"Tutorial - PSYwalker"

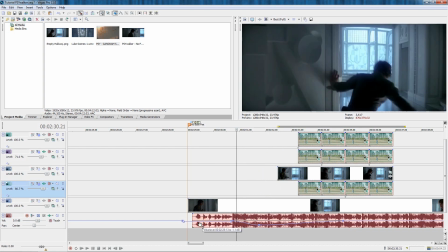[16:35]
Delete this point, since we don't need it. Lower this line and it'll lower the points on both sides, making the beginning quieter. And lower the point when Luke turns the corner so it isn't as loud.
Oppan Gangnam Style.
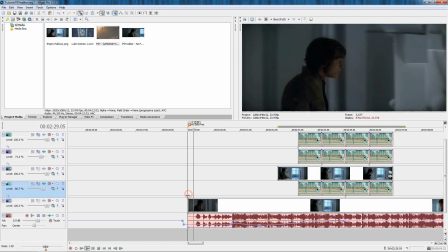[16:45]
Drag the left edge to the left. And make a fade in, since there's a sound at the beginning.
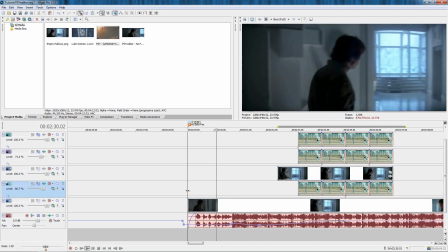[16:51] Oppan Gangnam Style.
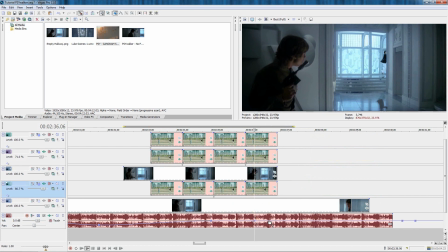[16:57]
Add a volume point when Sai is leaving. Shorten the end, add a volume point, and lower it so the music gets quieter.
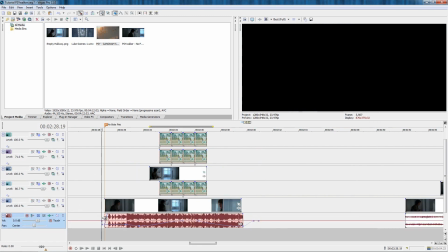[17:08]
Now I'm going to add a pan envelope by pressing P. The pan envelope decides how much sound each speaker gets.
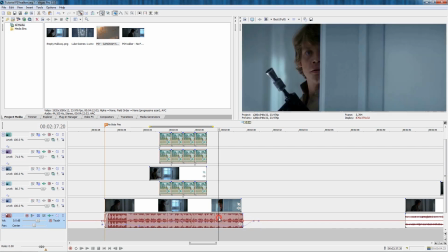[17:14]
If the line is up, more sound will be coming out of the left speaker. If the line is down, then more sound will be coming out of the right speaker. The pan envelope is the orange line,
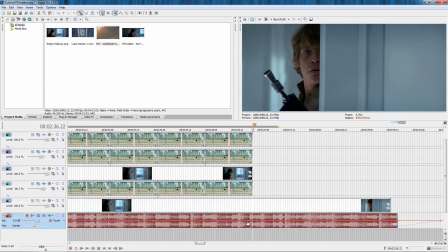[17:21]
while the volume envelope is the purple line. I'm just adding sets of points in the pan envelope, so I can choose where the music will be mostly coming from.
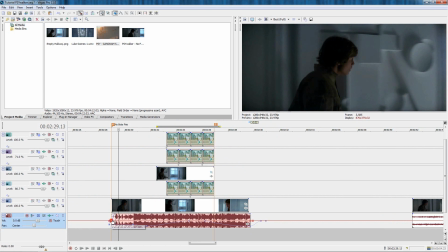[17:28]
Raise the point at the beginning so it sounds like the music is coming from the left side, and that it's getting closer to the center. I never bring it up to 100%, because people might have difficulty hearing it if they only have one speaker.
Oppan Gangnam Style.
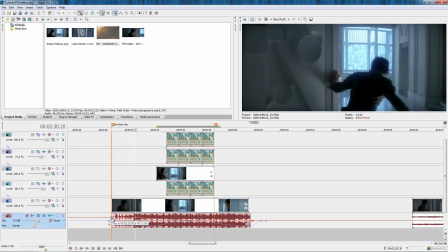[17:41]
If you have a proper stereo setup, you can hear the music mostly coming from your left speaker.
Oppan Gangnam Style.
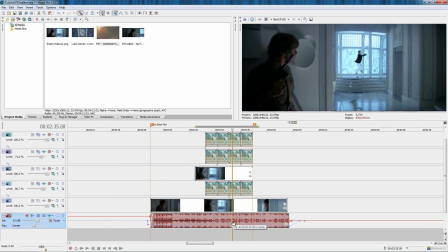[17:52]
With audio editing in general, just mess around until it sounds good, because that is really what I'm doing right now. And as Sai is leaving, have it pan down so the music travels to the right.
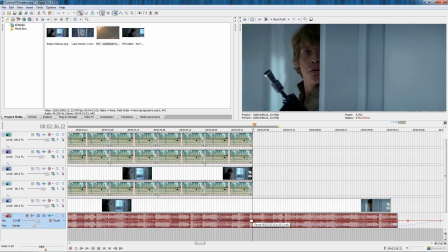[18:03]
And when it shows Luke's face, have the music quickly switch back to the left speaker to give the shot more of an impact.
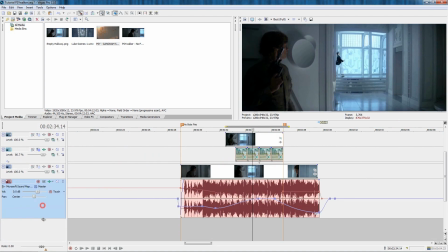[18:13]
Grab the bottom edge of the track like this, and drag it down, so it's easier to see our audio editing on the envelopes.
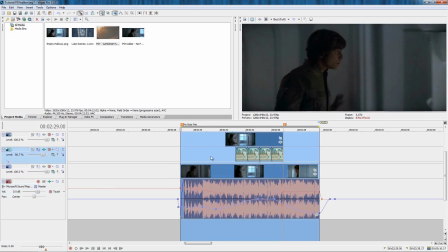[18:19]
But I think we're all set, so let's hear it.
Oppan Gangnam Style.
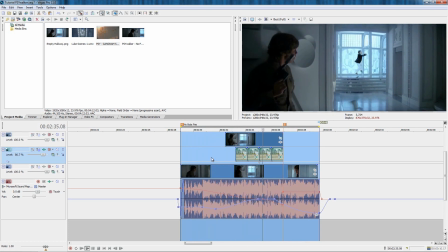That looked and sounded great. We are done with the editing. And that concludes my tutorial. I don't have another one planned, but if you're watching one of my videos and you're wondering how I didn't edit, leave a comment and I might show you how I made it. So please, speak up, leave comments, and subscribe.